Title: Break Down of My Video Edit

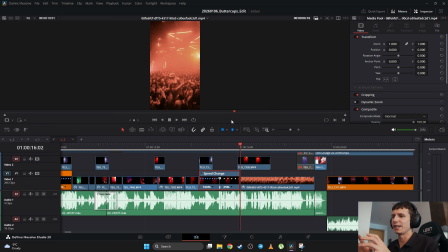16:30 However, the prompt was to change people into reptiles. The AI didn't understand the task. He just slapped a Godzilla in the middle of the dance floor. And when I was editing it, I was like, this is actually quite funny. And I decided to use really like small moments.
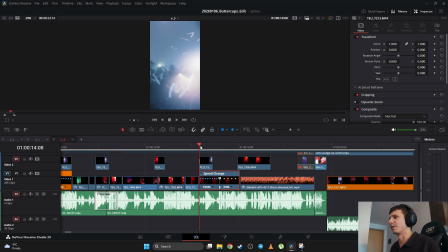16:49 So it's not very long. As you can see, they're dancing.
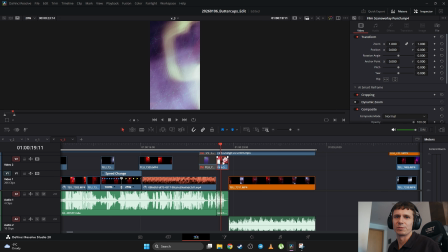16:56 And that's it. Here I used just some random transition from some transition pack,
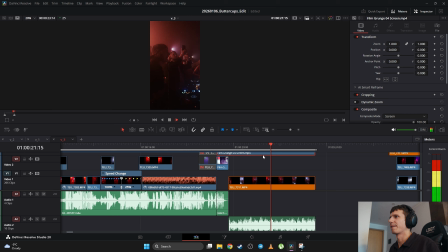17:01 and then I had like some grain on top of everything, and I used an original shot from the party with original sound. Just people vibing, good energy, and I just wanted to show that the party was very good and everyone was enjoying themselves.
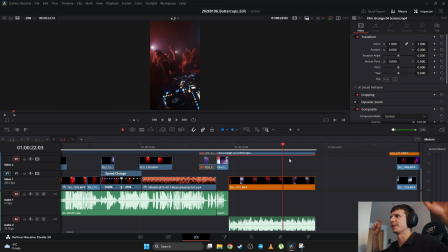17:18 And I like the flashlights going on there, and I like how people are jumping. So I used that shot and I put a bit of grain like and film
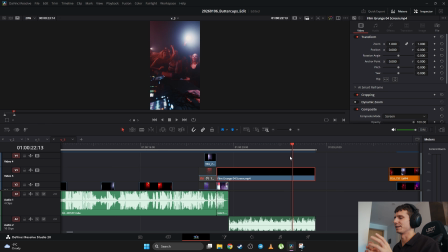17:28 damage over it just to show that this is a separate video from the edit.
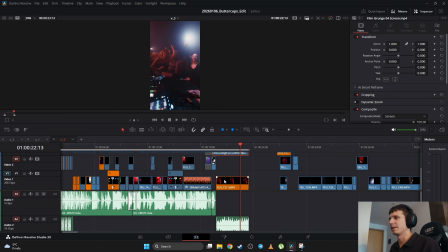17:33 And that's pretty much it. This is the whole edit, like 23 seconds.
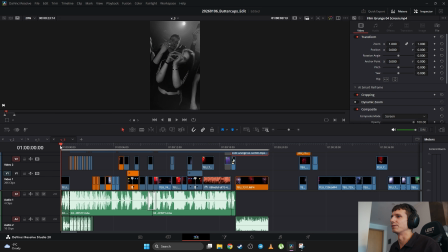17:39 I've spent like around 8 full hours editing it. I think it really took so much because I was trying different shots, I was trying different ideas. I had like 3 versions of this fast edit. Alright guys, this is it.
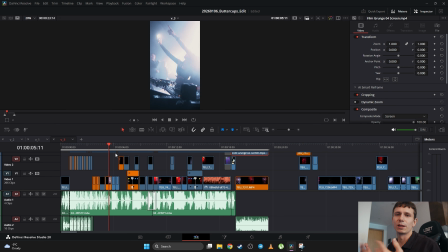17:56 This is how I did it. This is my logic of creating video edits. Just to summarize it, of course you have to look through the whole material, select the best, and out of the best you select even better shots. Use the music to guide you, help you with the rhythm, with the lyrics.
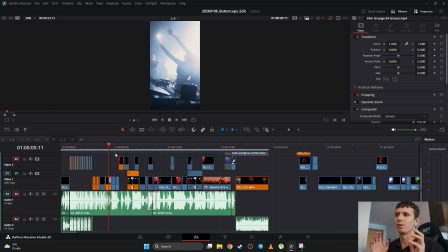18:13 Try to balance it. Just don't go like for the lyrics every time, okay? Yes, color grading is important, so musicality is important, picking the shots is important. One good important tip is to film transitions on the spot using your camera and just doing
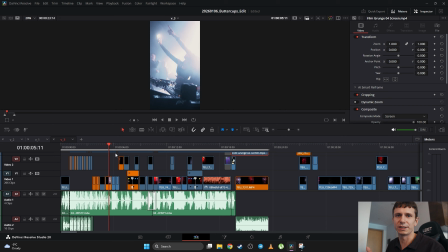18:31 some flicks with your camera on the spot with a really slow shutter to get those lights and trails and everything. The AI, yeah, it's a tool, you can use it. However, it's not ideal. It takes a lot of try and error, and you have to be very specific with your prompt,
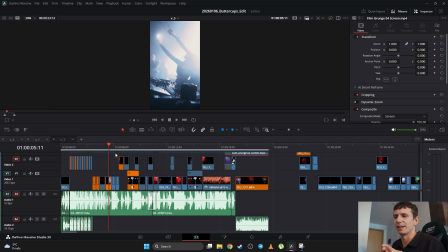18:51 and it's very hard to get the actual result that you have in your mind. However, it does work sometimes and it gives you some funny, interesting results. Alright guys, I hope it was a useful video for you. I hope you enjoyed it and got something out of it. Thank you for watching. My name is Teo, aka Tuchinski. You can find me on Instagram, you can find me on YouTube, on my webpage, and I would really love to have some feedback. If you have any questions or you would like to have a video about something more specific, maybe like color grading or another video about editing, so just let me know. And thank you for watching. I wish you a nice day ahead of you, and if it's a night ahead of you, I wish you a nice night. And thank you for watching, and see you later. Thank you for watching. Bye.